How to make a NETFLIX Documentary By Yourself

That means that you have to leave little gaps in between your shooting schedule for Interview set up and breakdown times prepping your equipment to transition from interviews to b-roll and What this is gonna do for you guys is make sure that you make the absolute most out of your time when you're on set Or when you're following around your subjects And the other thing that's very important is to make sure that your subjects are well aware of this schedule that you have
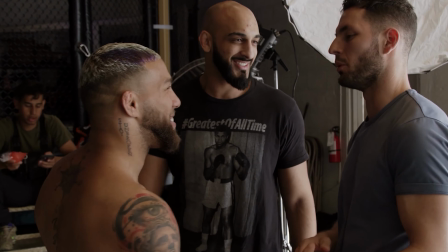(3:44)
that you let them know like hey look from this time to this time we're gonna be shooting interviews then you can take a break then from this time to this time we're gonna be shooting b-roll or maybe I'm just gonna follow you around in your training or your workout or maybe you know you're gonna follow them around while they're in class or doing a research project or whatever it is that they're doing you
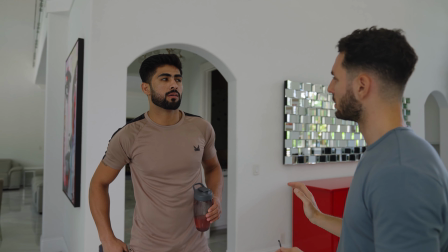(4:02)
you have a schedule laid out and they have an understanding of how the day is gonna be broken down if you guys want to learn more about documentary
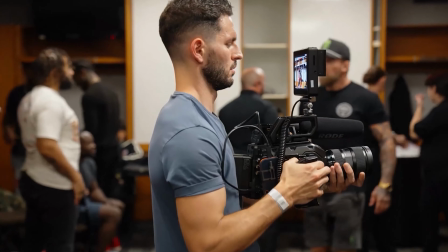(4:08)
filmmaking my team and I are actually putting together a documentary filmmaking course where we take you from idea to final edit and even show you guys how to sell your films to major streaming platforms so if you guys are interested in something like this i'll leave a link right up here you guys can click on that link and we'll notify you as soon as the course drops there have been so many times where i've been in the
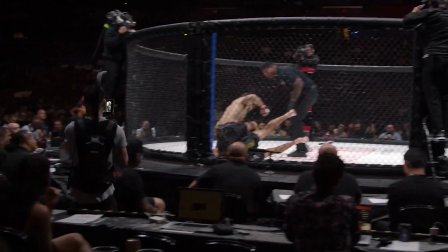(4:26)
middle of shooting and there's multiple things happening around me that need more than just one camera to cover all of it and as all of
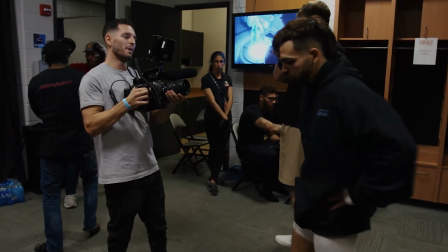(4:32)
this is happening you know that there's no way of capturing all of this right now in that moment it by yourself. But I have a few tips for you guys to get the absolute most out of shooting by yourself.
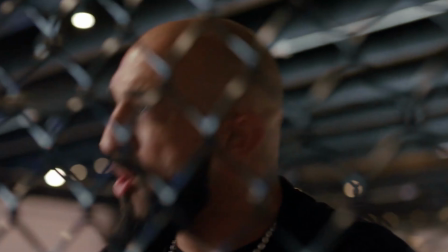(4:43)
My first tip is when you're filming a conversation, make sure to capture both people talking as well as capture them listening.
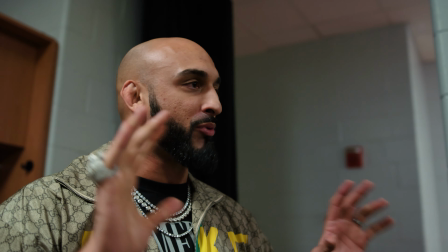(4:50)
What this is going to allow you guys to do is when you're cutting up this conversation in post, you're going to be able to, instead of doing jump cuts of the conversation, you're going to be able to cut back and forth to somebody talking,
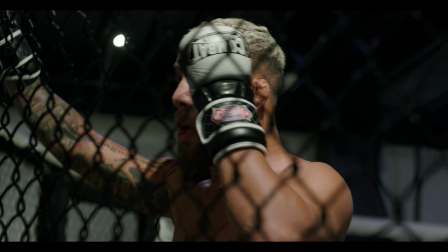(5:00)
to somebody listening, and you're going to be able to actually edit that conversation down into whatever you want it to be another tip is when
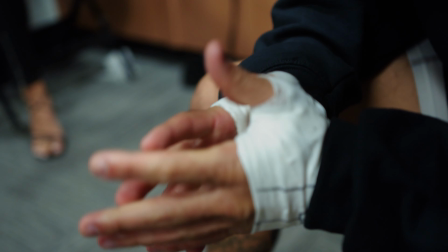(5:07)
you're filming someone speaking and maybe you want to capture details like a person's hands or maybe an object that they're holding I asked them what I like to
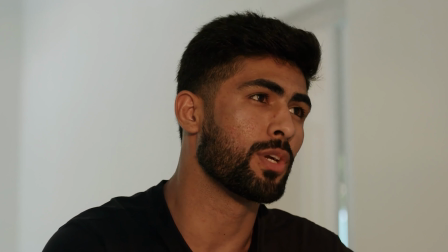(5:15)
call a dummy question and basically this is a question that is just supposed to get them speaking with the intention of being able to get a natural feeling detailed shot
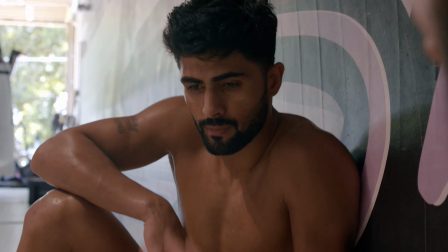(5:23)
and you could also use a dummy question to stir up conversation between someone talking and someone listening and you can actually capture that
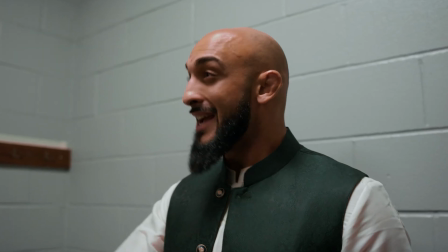(5:30)
person listening because you don't really care about what the person talking is actually saying it's just a question to get the momentum of the conversation going and then my third tip is to try to think of every scene from a wide medium and close-up shot this is going to help you tell
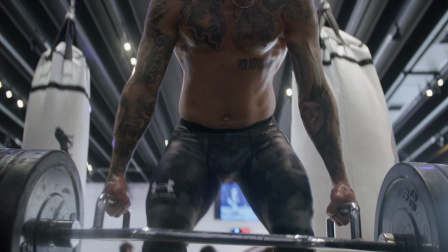(5:45)
a story with your b-roll and allow you guys to be flexible with your edit you know there's been so many times that i've
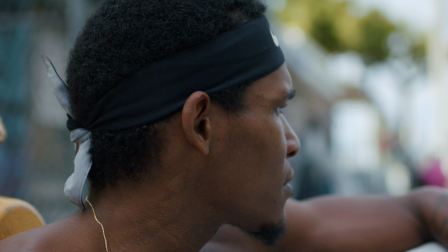(5:51)
went out and i shot something and i'm like man like i really wish that i had a super wide shot or i really wish that i had like a
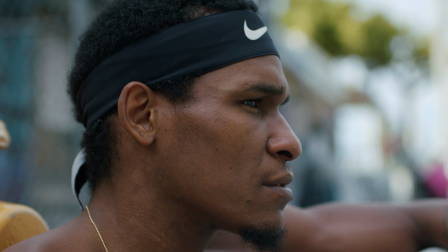(5:57)
really close-up macro shot because i'm a little stuck in the edit right now and i i don't have the shot that i need to actually transition
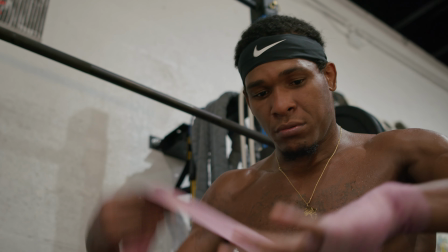(6:05)
or tell the story from that point on i realized i'm going to take every shot that i shoot if i have the time for it to
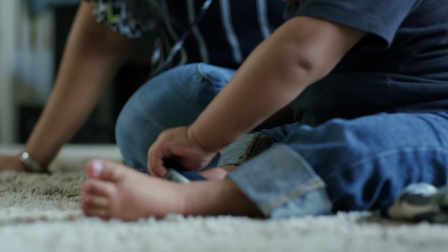(6:12)
go out and make sure that i get a wide medium and close-up of everything and the last thing that i want to tell you guys is don't be afraid to ask your subject to do an action again now you definitely don't want to make a habit of doing this for every shot because you can easily start to frustrate your subject and get them kind of annoyed while you're shooting this b-roll but i think it's definitely important
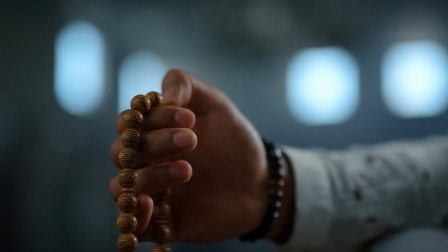(6:31)
for really important pivotal storytelling shots to make sure that you really nail them and you get them from that wide medium and close-up perspective